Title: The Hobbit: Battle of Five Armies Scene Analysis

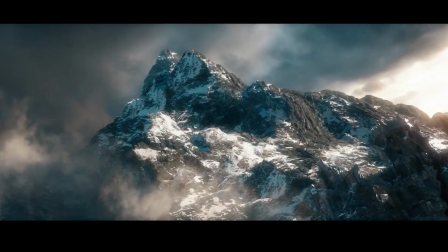0s
Entry into the scene is marked by a flat cut, denoting the short passage of time between its former.
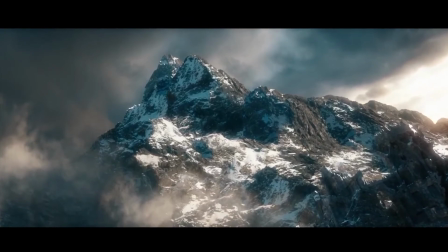5s
This means the scene is taking place in the same day. This is the type of transition primarily used throughout the rest of the scene.
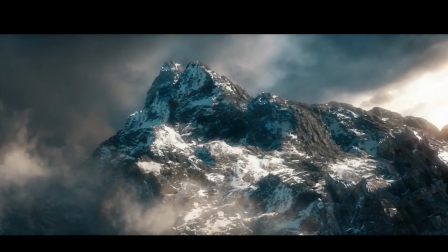12s
Scene starts off with a long shot of the lonely mountain, which pans downward at a tilt to include a passing image of the ruins of Dale,
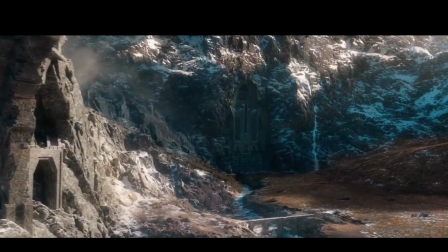20s
destroyed by the dragon Smaug, and then the magnificent city of Erebor. This not only establishes the setting, but establishes the mood of the scene.
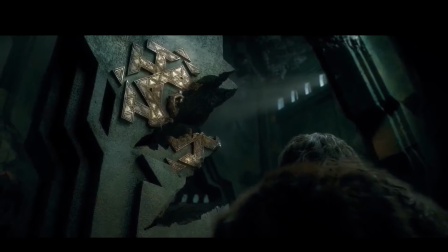28s
In the King's Hall, a long shot features the clawed throne of Erebor to portray the sense of ruin of the situation of the characters whose loyalty are being questioned.
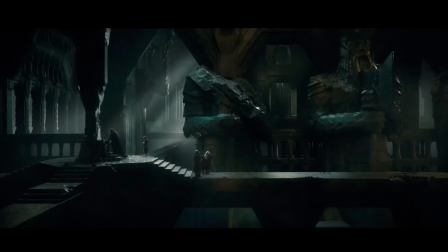38s
Another long shot is used to contrast the darkness of the hall cut in by sharp rays of light.
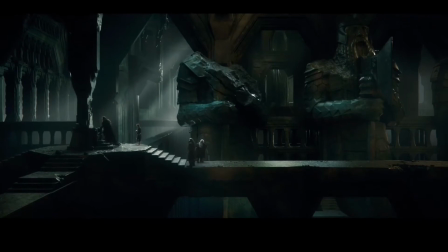45s
This again portrays the jaggedness of the situation and exemplifies the tension created not only between the characters but by the setting.
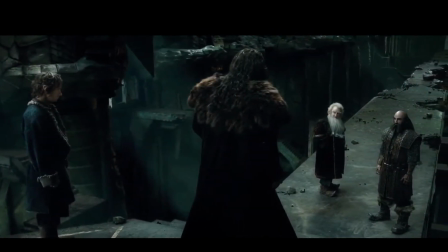53s
Another long shot is utilized as Thorin accuses the other dwarves of not searching hard enough for the Arkenstone, tilting downward from behind him at a high angle.
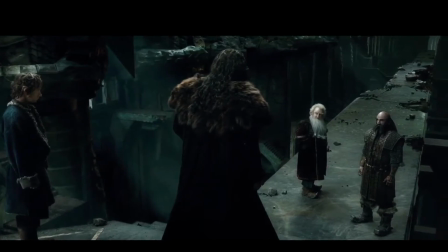62s
He stands atop some stairs, which makes him appear as the largest figure even above Bilbo, who stands just a little farther behind him.
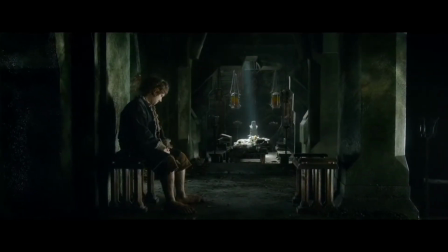70s
In the next portion of the scene, there is a moment in which Thorin walks in on Bilbo, inspecting something in his hands.
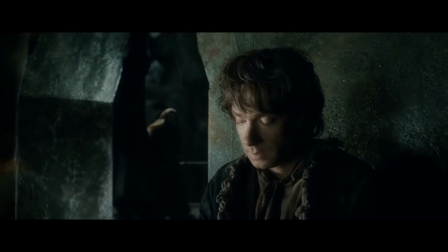76s
Along with the audience, Thorne believes this to be the Arkenstone, and the non-diegetic sound of music kicks in to set the tension of the scene.
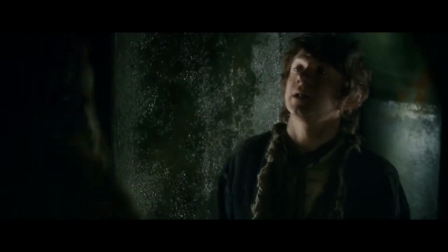84s In your hand. It's nothing. Show me.
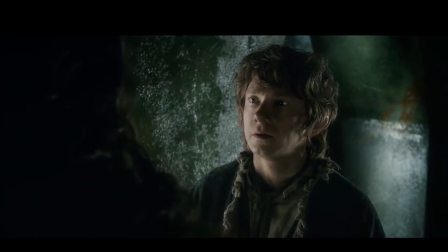91s
Camera movement zooming in on Bilbo's alarmed face serves to dramatize the fear associated with the scene.
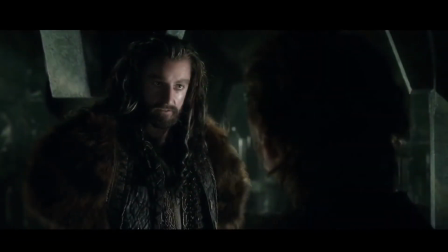97s
It makes the audience wonder if Bilbo really has been found out. And if so, how will Thorne react?
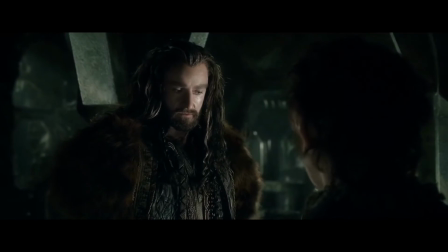107s
Once the tension has dissipated, Bilbo reveals the object is an acorn in an extreme close-up to show not only Thorin, but the audience what he is actually holding.
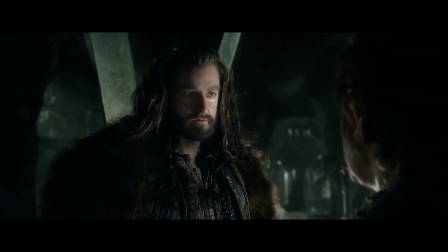116s
The music transforms into the familiar romantic theme music from the first two movies, as Thorin's expression changes from suspicion to tenderness.
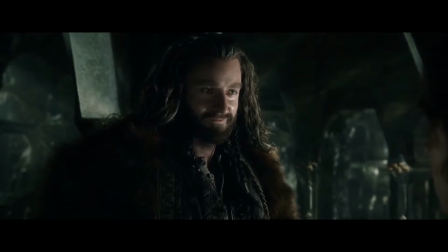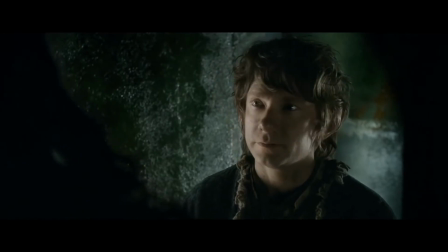132s
Crosscuts are utilized during this section, gradually zooming in on Thorin's and Bilbo's grinning faces.
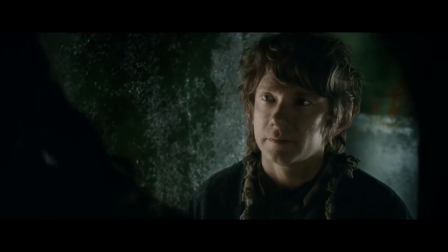138s
The zooming in at eye level on each of their faces balances the relationship,
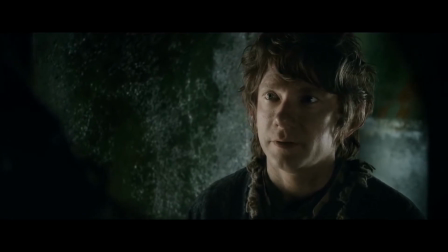142s
which not only diminishes the tension but conveys the trust between Thorne and Bilbo, and the emotional tenderness of the scene.
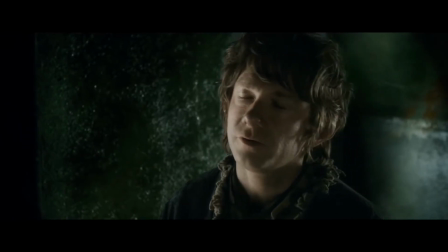153s
Along with Bilbo, this is the first time since the film started that Thorne's previous softer side has appeared.
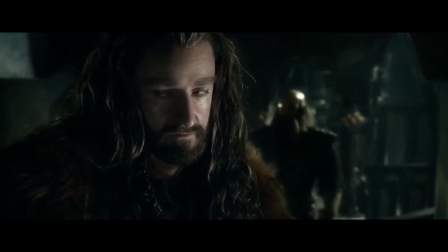160s
This mood is interrupted by the appearance of another dwarf, and the camera angle, now at a close-up of Thorin's face, shifts downward ever so slightly at a low angle.
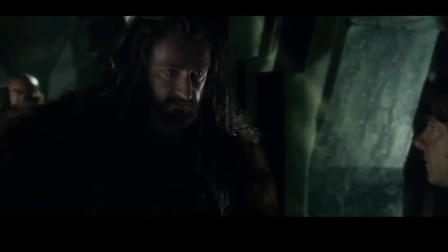171s
This casts Thorin's face in shadow, denoting the return of his dark personality and his dominance over the other characters.
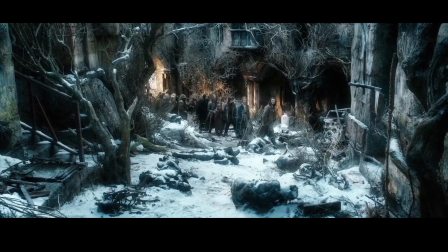179s
In between, there are long shots that once again betray the sense of ruin, this time following the people of Laketown as they venture into the desolated city of Dale.
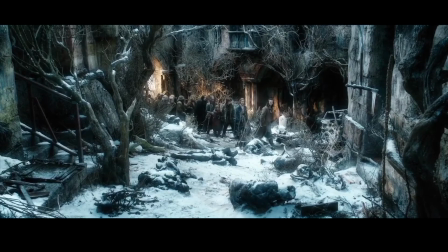188s
This shows not only their poverty, but the hardship they have come from, having survived the fires of the dragon Smaug.
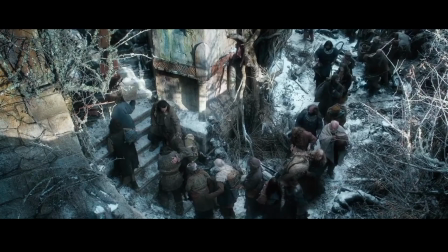195s
The colors in these shots are generally dull in nature, preserving the overall sickly mood and providing sympathy for the people that Thorin refuses to grant aid.
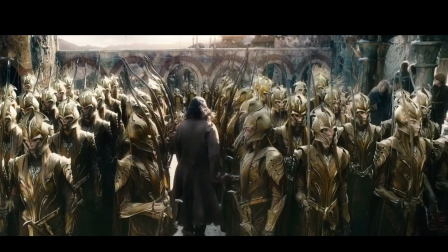204s
When the elves appear in golden armor, this sets them apart from the poor people of Laketown,
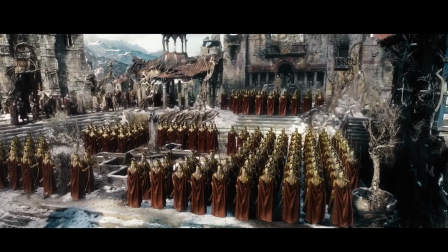208s
and their vast strength is also portrayed by the bird's eye camera angle of the entire army.
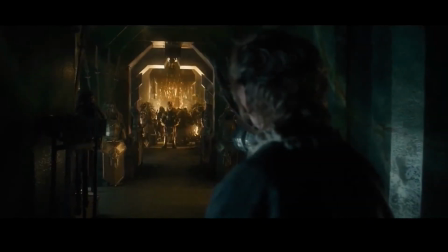214s
In the final portion of this scene, Thorin and the other dwarves armor up for battle at a great distance between Bilbo, who is viewed from behind in order for the viewers to associate with him. The hallway is narrow and darkened, portraying Thorin's narrow-minded thought process.
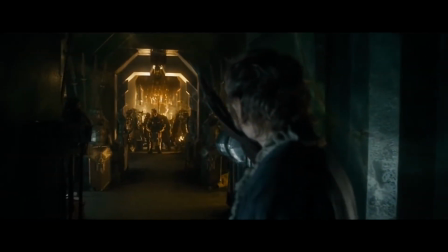230s
The yellow backlighting behind Thorin denotes the danger and caution that surrounds him and the other dwarves.
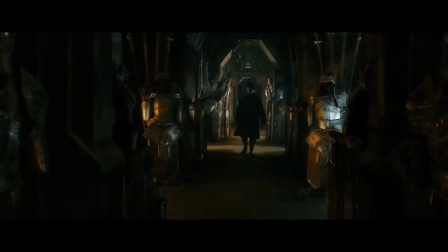236s
With only the diegetic sounds of the characters' voices as well as the clanking of their armor, this exemplifies the plot's movement into war.
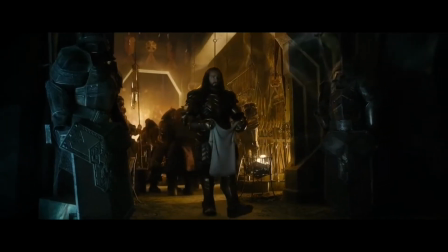244s
Yet again, Thorin is shown at a low angle and Bilbo at a high angle, to establish the slight fear Bilbo now feels toward him.
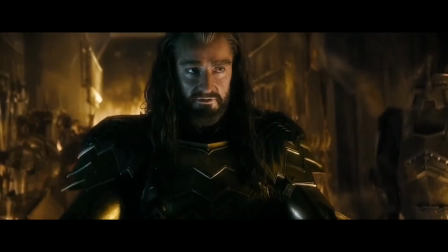252s You're going to need this.
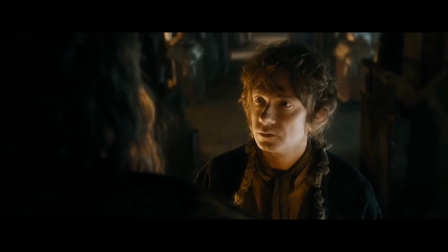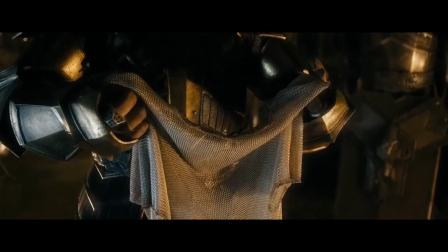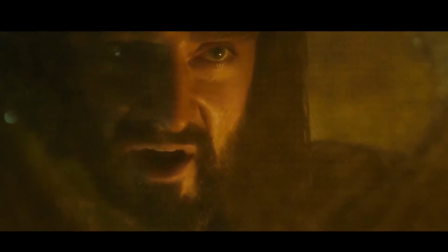264s
A unique close-up is used as Thorin stares through the mithril, and then switches point of view to Thorin to show Bilbo staring through the mithril.
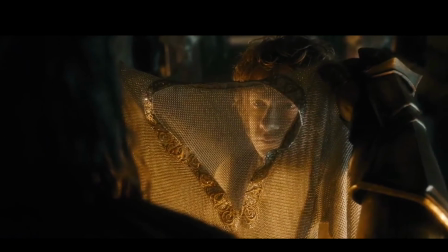272s
It is most likely meant to betray the divide Thorin's greed has created between him and Bilbo,
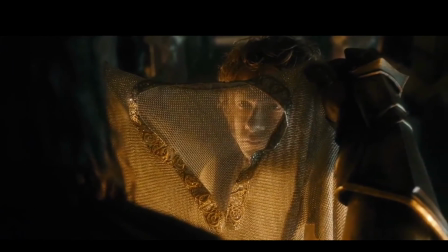278s
and perhaps to allude to the fact that the war will literally tear them apart for good at the end of the film.
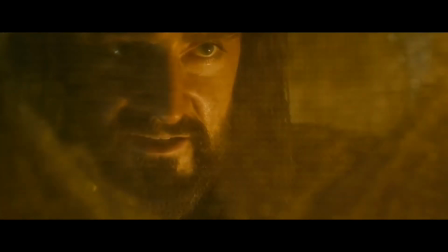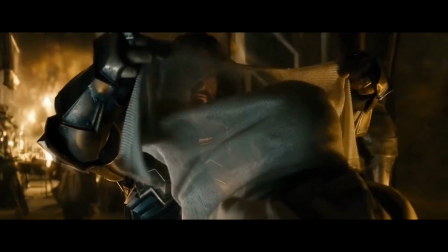293s
The camera follows Thorne in a short dolly movement as he circles around Bilbo after he is put on the mithril,
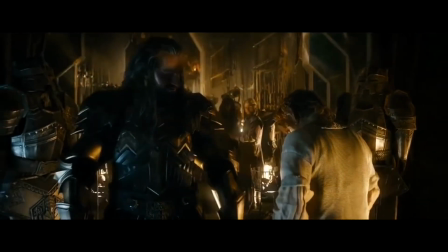299s
and then shows a midshot of Thorne and Bilbo in the foreground and the other dwarves in the background,
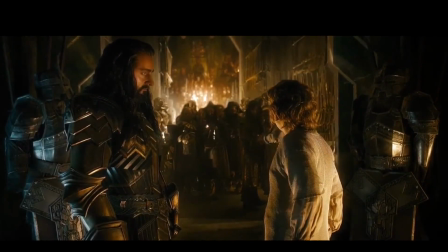304s
who seem far away and isolated from the tender scene. This exemplifies the extent of Thorne's trust in Bilbo versus the rest of the company of dwarves. The diegetic sounds of music add to the feeling of camaraderie between Thorne and Bilbo.
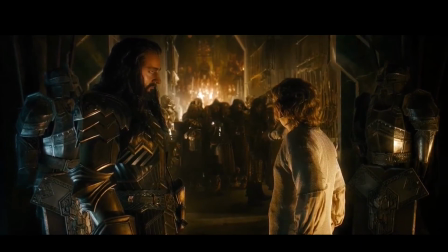318s
The iridescently sweet yet tenuous theme of the second film emphasizes Bilbo's tentative acceptance and uneasiness toward Thorne's gift.
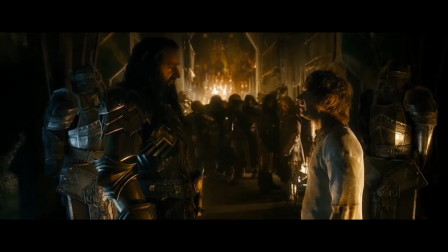327s I look absurd. I'm not a warrior, I'm a hobbit. It is a gift. A token of our friendship.
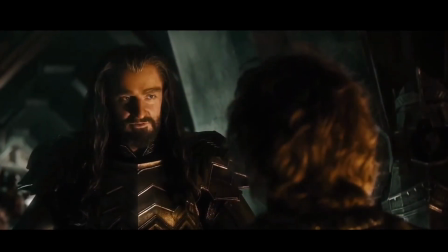335s
In addition, in this shot, Thorne's face is in complete light.
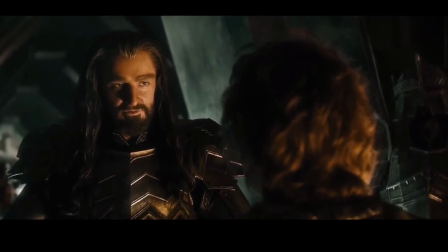339s
But when he moves forward to take hold of Bilbo's shoulder and pull him aside, both his and Bilbo's faces become shadowed.
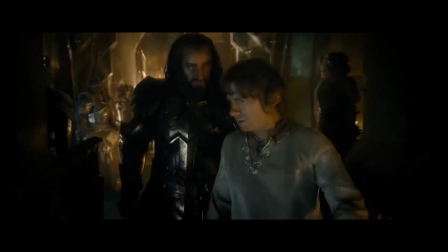346s
The camera tracks Thorne and Bilbo from the front as Thorne leads them farther away from the company and into darkness to discuss the apparent betrayal.
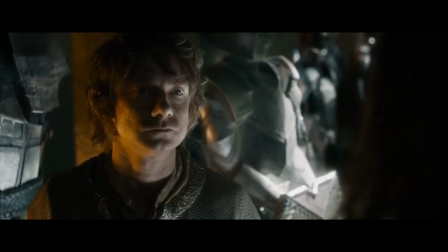354s
During their exchange, extreme close-ups are used to draw attention to Thorne's face as his expression contorts
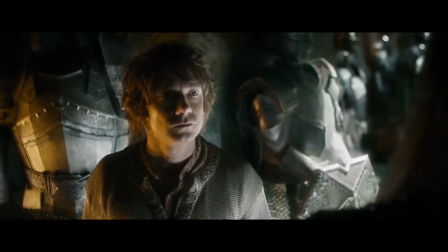360s
in frenzied anxiety and then cross-cuts back to a close-up of Bilbo's passive expression.
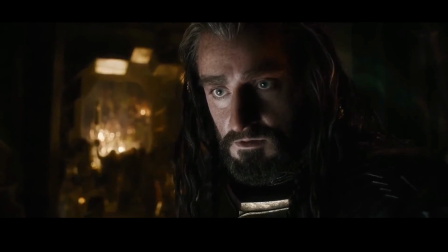366s
The difference of the yellow light of the mine fire in the background of the other dwarves as they armor up for war portrays the overall sense of urgency and warning that is accompanied with the actions of the characters. When Bilbo and Thorin are talking privately, their voices are lower as the music comes in in a low bass chord that thrums quietly and imposingly in the background.
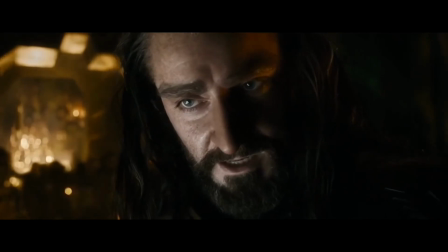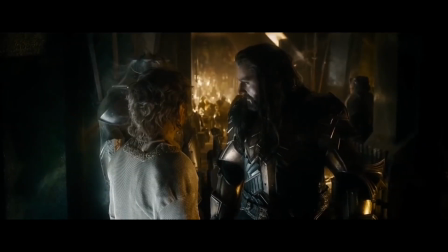394s
Bilbo and Thorin's faces are both lit with contrasting white and black shadows,
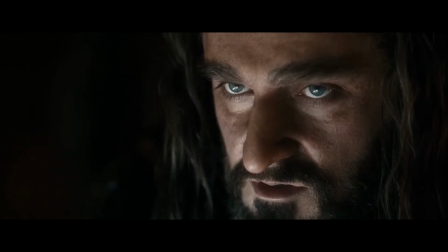398s
which are used to portray the unconsciously growing fear on Bilbo's face and Thorin's increasingly sinister attitude.
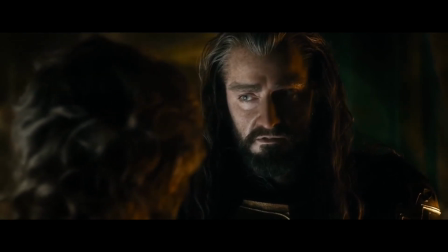408s
As Thorin questions what Bilbo is saying, the camera again zooms in on his vaguely conflicted face,
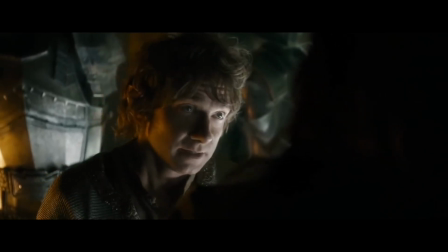414s
showing that he is unsure whether he trusts his friend more than the growing evil in his head.
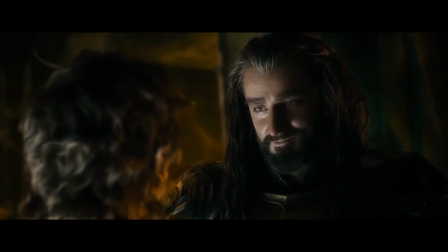420s
When Thorin's voice reflects that of the goldmongering dragon Smaug who previously occupied Erebor,
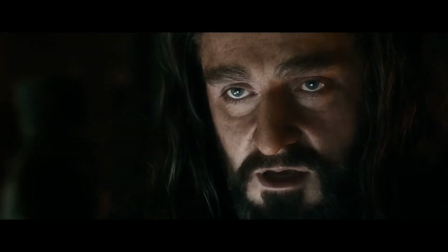425s
close-ups of Bilbo's face are used to exemplify the terror him and the audience feel at Thorne's changed personality.
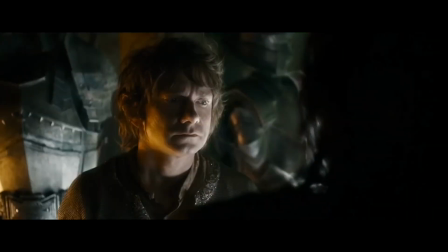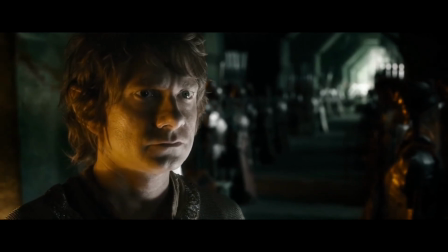439s
The slight camera movement tracking Thorne as he staggers away from Bilbo denotes the distance Thorne's state of mind has created between them.
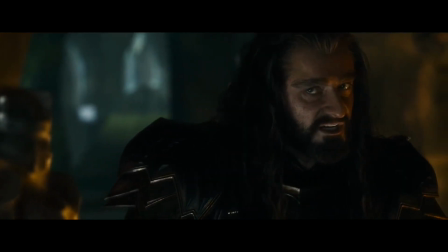448s
His twisted expression as he repeats exactly what Smaug had told him before his death is featured in another extreme close-up.
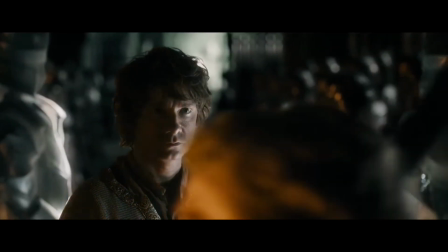460s
At the end of the scene, the sound and movements of the characters are slowed down to further emphasize how the war over
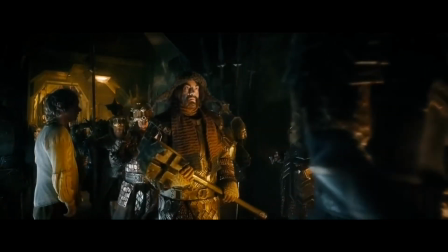466s
Erebor's gold has taken over the plot and altered the relationships between the characters. All of this further portrays the horror associated with Thorne's character breakdown.